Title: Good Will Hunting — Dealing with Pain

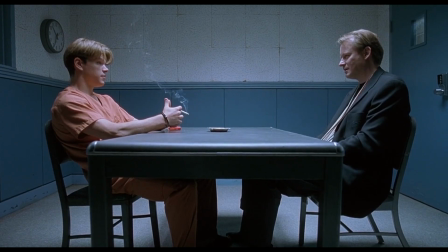0:06 As we've talked about on this channel before, some movies can feel like instant therapy.
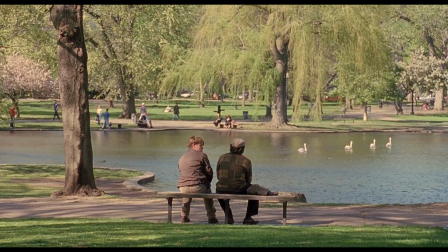0:11 You do what's in your heart, son, you'll be fine.
This is the case with Good Will Hunting.
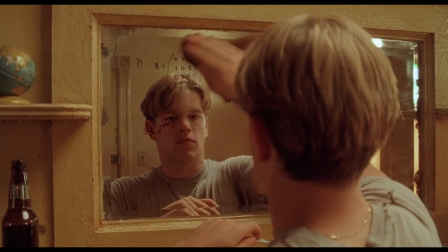0:15 Essentially, it's a story about a genius that doesn't know what to do with his life, so he spends his time drinking with his friends.
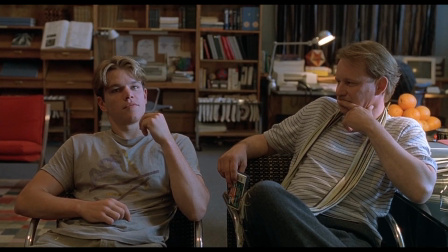0:22 When people talk about this movie, what usually comes up is the screenplay and the performances, and with good reason.
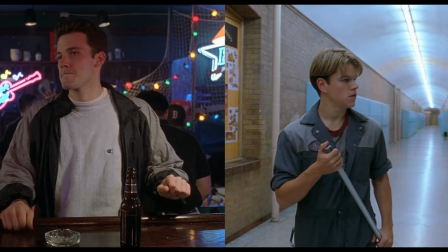0:27 Good Will Hunting was the very first screenplay that Ben Affleck and Matt Damon ever pitched to Hollywood.
It stars two people you may not know, but you will know a lot about in the months and years to come.
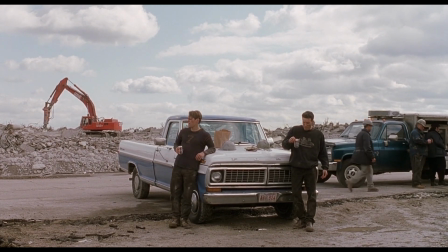0:38 And they did an amazingly good job, especially as far as first tries go. And the acting is brilliant overall, especially by Robin Williams.
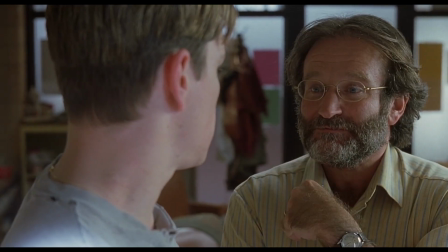0:45 Bingo. That's it.
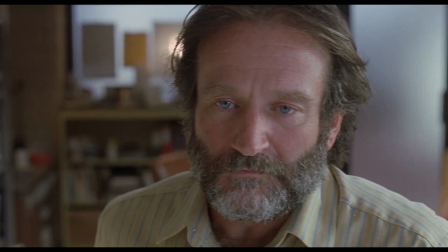0:47 There's a certain rawness to his performance, where we can enjoy his sense of humor, but the weariness, the pain of a smart man who has lost the love of his life is also very noticeable.
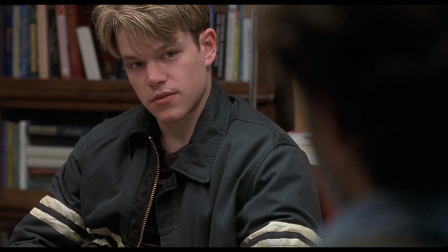0:55 I don't regret a single day I spent with her.
However, today we want to focus a bit more on the film technique used by Gus Van Sant's directing,
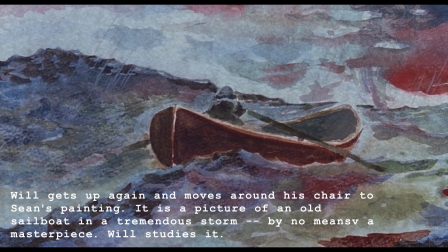1:02 combined with the wonderful screenplay that creates a dynamic combination of technical tools to evoke emotion,
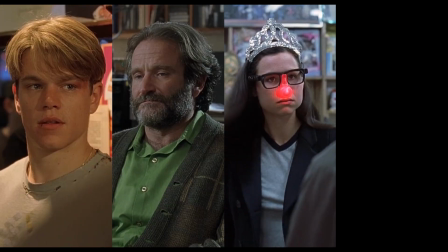1:08 as well as analyzing the characters and themes that are all important to the overall composition.
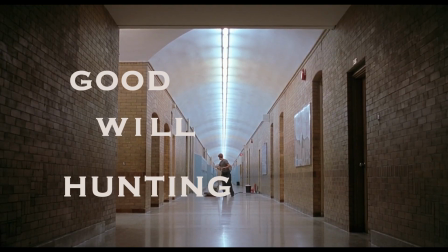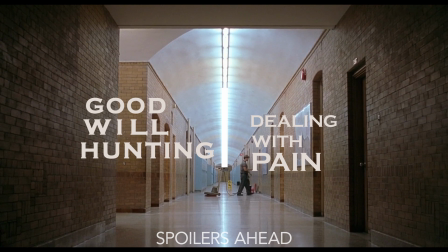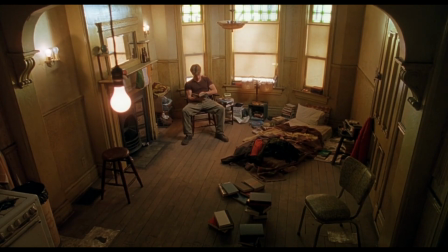1:26 Will has a gift. That much is made clear from the very opening of the movie.
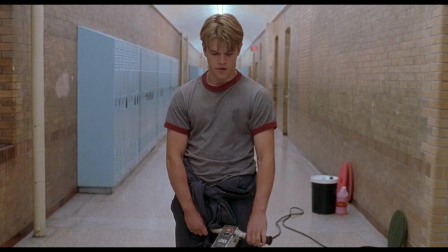1:30 But to be able to use his gift for good, it's gonna take a lot more emotional balance and maturity.
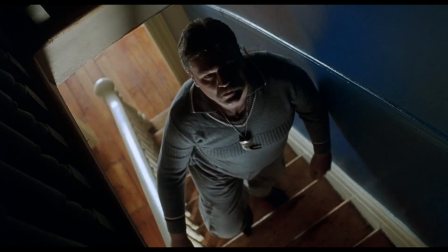1:35 The problem is that his life has been filled with abandonment and abuse, so this makes it hard for him to take his intelligence to its fullest potential.
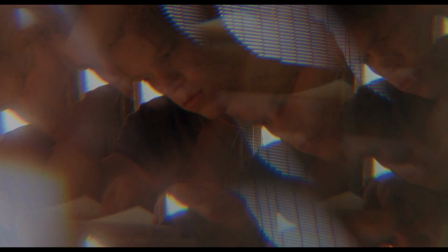1:43 The opening credits are a montage that establish Will's everyday life,
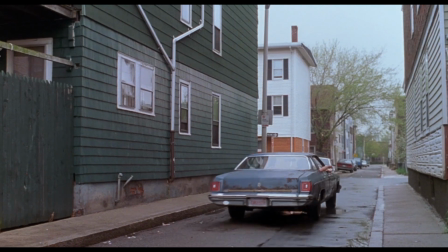1:47 but instead of using a conventional technique like cutting from one moment to another, Van Sant makes use of a unique kaleidoscopic effect.
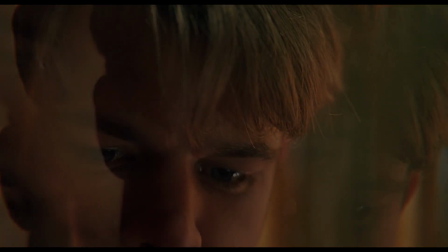1:56 This gives the viewer the impression that Will is a complicated person, made up of many pieces that make him whole,
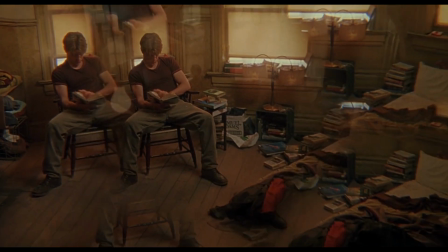2:02 but it will be up to the viewer to put the pieces together and slowly discover who he really is.
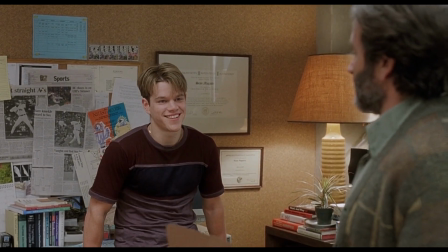2:07 1, 2, 3.
Throughout most of the film, very natural colors are used.
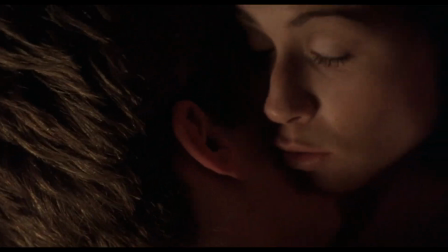2:13 Take for example when Will is in Skylar's room at Harvard, in his apartment, or in Sean's office.
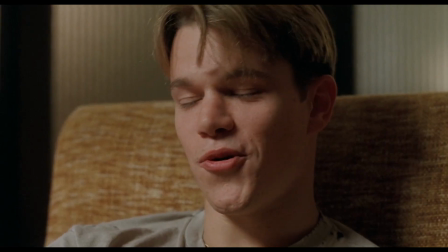2:18 You feel like you're alone, Will? What?
The dominant color here is amber.
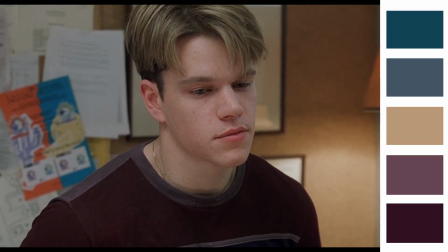2:23 Will feels comfortable here, so the colors create a sense of warmth as they are inviting.
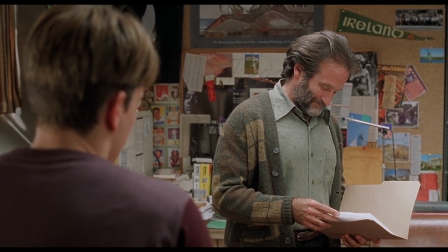2:28 These are the moments when Will is closest to being his real, full self.
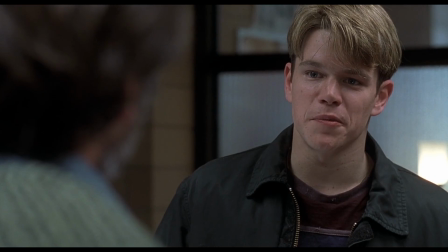2:36 We can analyze the contrast as well. Whenever Will is in a place where he doesn't feel safe, Van Sant shifts to colder colors.
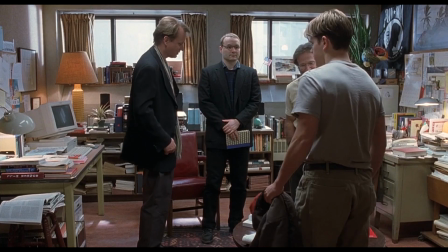2:43 This is Sean McGuire, Will Hunting.
The obvious example is Will's first meeting with Sean.
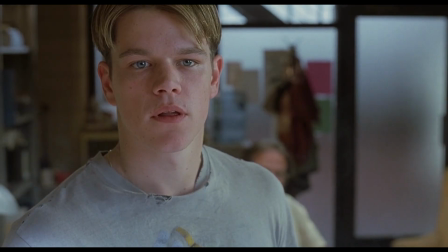2:48 He looks at a painting and starts jabbing at Sean's personal life.
It's a real piece of shit.
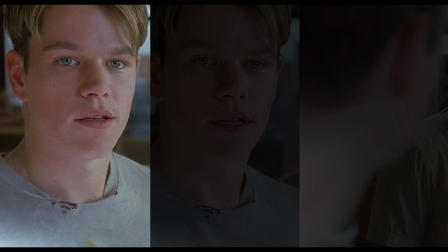2:53 As he gets closer to the painting, the lighting becomes colder, until finally, when he is right in front of it,
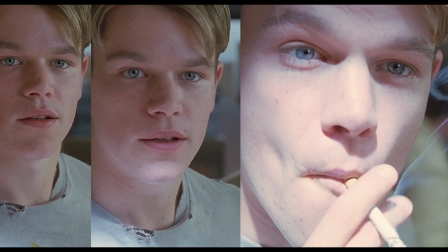2:58 the sunlight shines hard on his face, creating a look similar to an overexposed photograph.
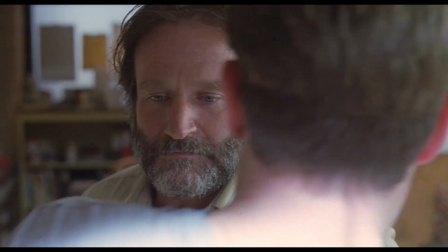3:03 This creates an impersonal feeling of unrest and cold calculation by Will.
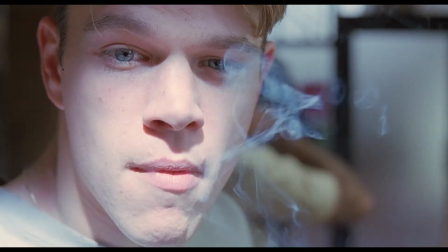3:07 It's a great example of how a complete shift in mood can be created within a single shot.
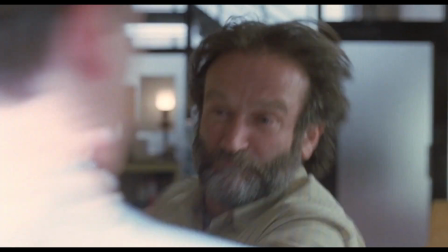3:12 Well, that's it, isn't it? Ever disrespect my wife again, I will end you.
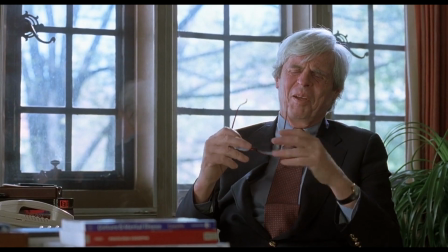3:20 It's in this scene where Will realizes that Sean may not be like the other therapists he has been seeing.
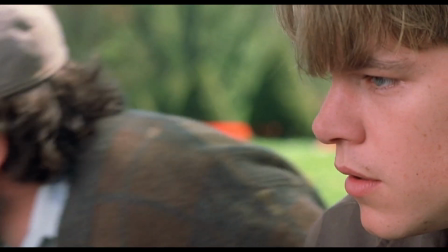3:25 You move, Chief.
Their meetings are therapy for both of them, as it becomes apparent how damaged they both really are.
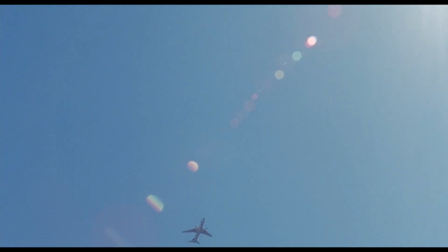3:31 Like with the use of color, Van Sant is able to make very strong statements with different camera angles and shots.
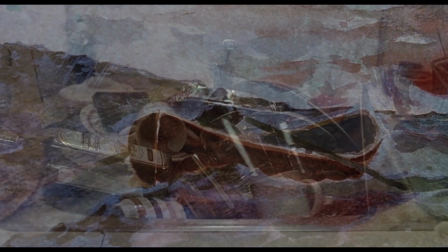3:37 Right after Will's first meeting with Sean, we get to see Sean's apartment. It's dirty, and we see Sean drinking at the table.
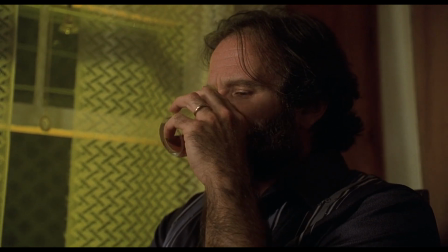3:45 To illustrate that the meeting affected him deeply,
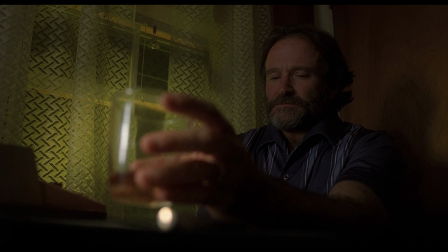3:47 he's placed in the right portion of the screen and the glass of whiskey in the left, but it seems that the glass is dominant in this scene,
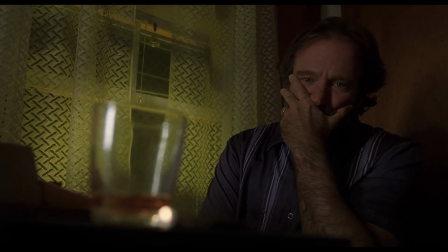3:54 making the whiskey the one in control of Sean in this particular moment.
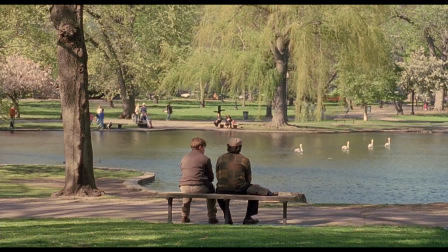3:57 But the best example of camera use in the entire film is the famous scene with Will and Sean at the pond.
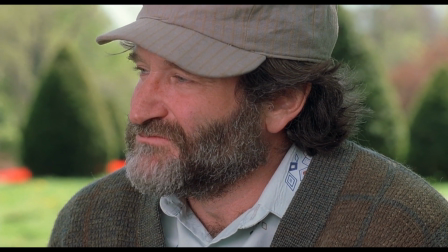4:03 You're a tough kid.
Excellent writing and a perfect performance from Robin Williams is matched by outstanding directing by Gus Van Sant.
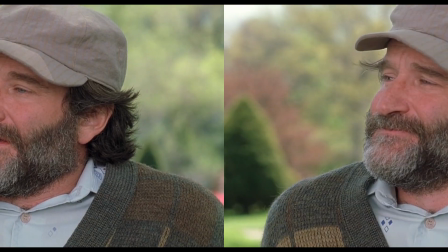4:10 Through most of the scene, the only shot is a close-up of Sean.